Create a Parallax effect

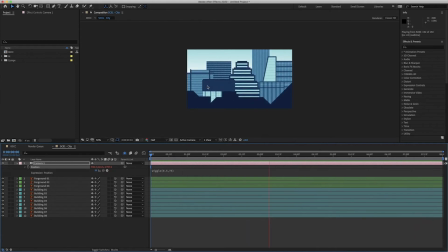8:27 So there's depth in the movement, but there's not really like depth in the visual. So I'm going to add depth of field to it using the camera. So I'm just going to stop it around here. And what I'm going to do is I'm just going to drop down my camera options layer.
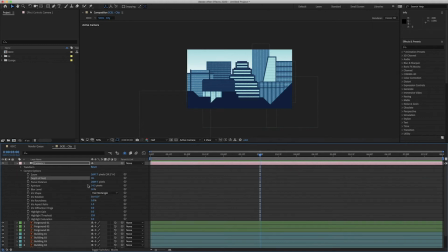8:40 So we've got depth of field on by just there, it's on. But what I want to do is just check our focal distance.
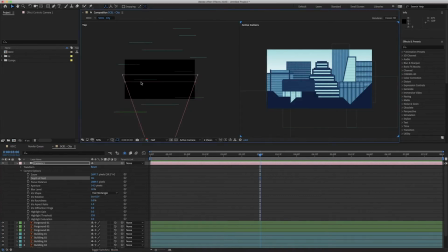8:48 So if I go back into my two view here, you can see there's these two pink lines at the end. So if I zoom out a little bit, this is my camera I've got selected. So the first dark pink line, I believe, is your zoom, yep. So that's how zoomed in the camera looks. So I'm just gonna leave that where it was.
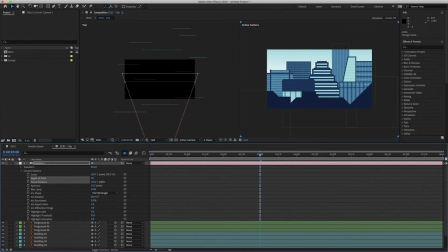9:06 But my focal distance is my second pink line here. And what I wanna do is work out what building I want to be in focus. So I think because it's central and it's like in the middle of all the buildings, I'm gonna want this one to be in focus the most. So I can see I've clicked it and it's highlighted here on my top view.
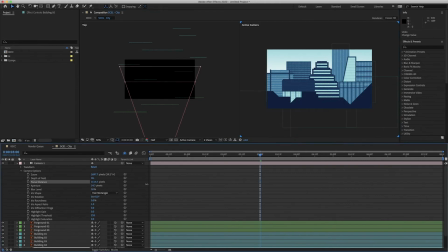9:22 So what I'm gonna do is drag my focal distance so it's pretty much lined up on top of that building there. So now when I increase my blur, I put that to 100.
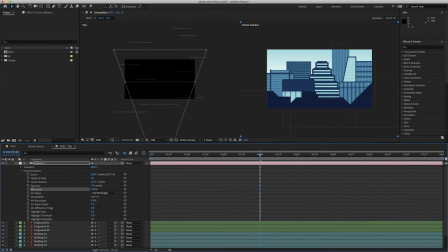9:38 So when I increase my blur, you'll see that's in focus and the buildings that are further away will be more out of focus the further away they are. So my aperture is going to do that. So if I increase my aperture to 100, you'll start to see more and more, let me go to 200.
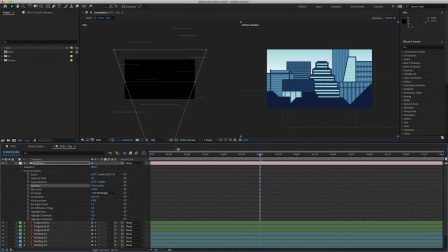9:57 you'll start to see the blur happening. So these are starting to look out of focus already. So I'm going to go higher, 300. Let's go even higher, 500. There we go. You can see it's starting to happen now. So these front buildings that are closer to the camera are starting to get really out of focus.
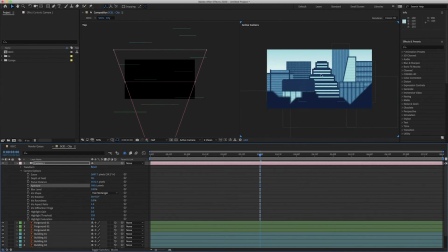10:15 Then that one's less and less out of focus. Then this one, which the one we're focused on, is really pin sharp. And the rest, again, are getting more and more. So I might just go a little bit higher just to exaggerate the blur.
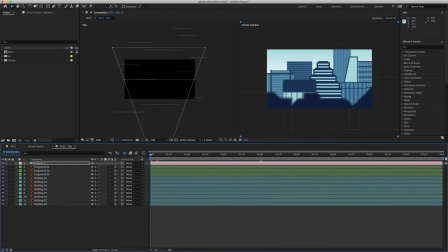10:26 There we go. So now when I press, I can go back to my one view because we don't need to look at the top view anymore.
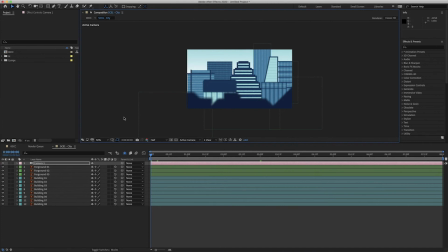10:34 And I press space to review it. There we go. You can see it's got the depth on this, on the blur on the buildings. And the one they want to focus on really draws your attention into it.
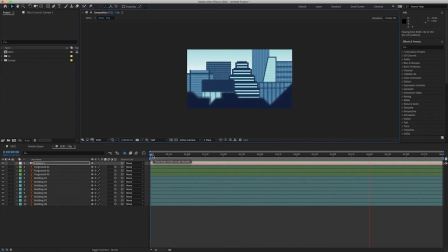10:51 And then all I did on my example was I just moved the camera from left to right and just put a few more buildings in to make it feel like it was panning through a city scene. So what I want to do, I want to basically move the camera from left to right to make it feel like it's panning through a city. And I'd naturally do that by wanting to separate my
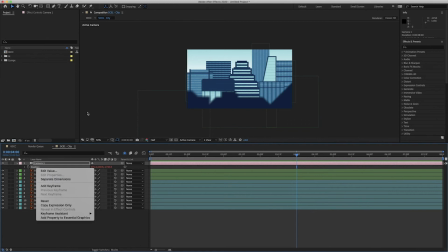11:10 dimensions here, but because it's got a wiggle on the camera, I can't really do that because I'd have to wiggle everything. So what I'm going to do, I'm just going to right
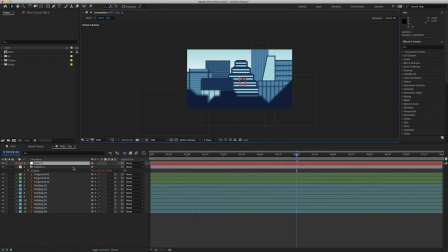11:17 click and add a null. And then I'm going to parent my camera to my null. And if I right click on position here, I can separate my dimensions and keyframe my X axis. So 0 frames, I'm going to minus 2000.
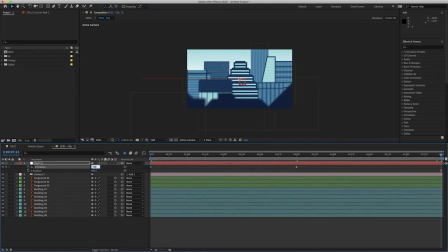11:37 And then I'm going to add 2000. And then in the middle is at 960. So I'm going to select all those, easy use them by clicking FN and F9. I'm going to open the graph editor.
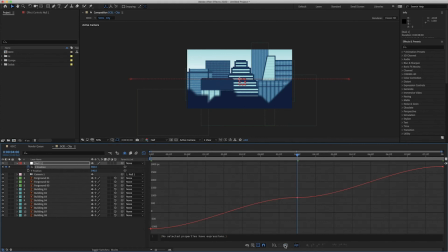11:51 So if you click this, you can see what's happening here. So what I want to do, I want it to start off really fast, go super slow, but not stop, and then go really fast towards the end. So it feels like it's got energy to the movement. So what I'm going to do, basically this line here is the movement and speed of your camera. And the flatter it is, the slower it'll move, and the steeper it is, the quicker it'll move. So if I drag this handle here, down like so,
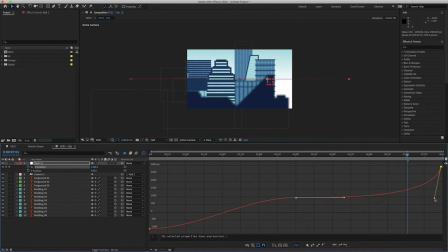12:23 drag it all the way down, something like that, and drag this handle here up.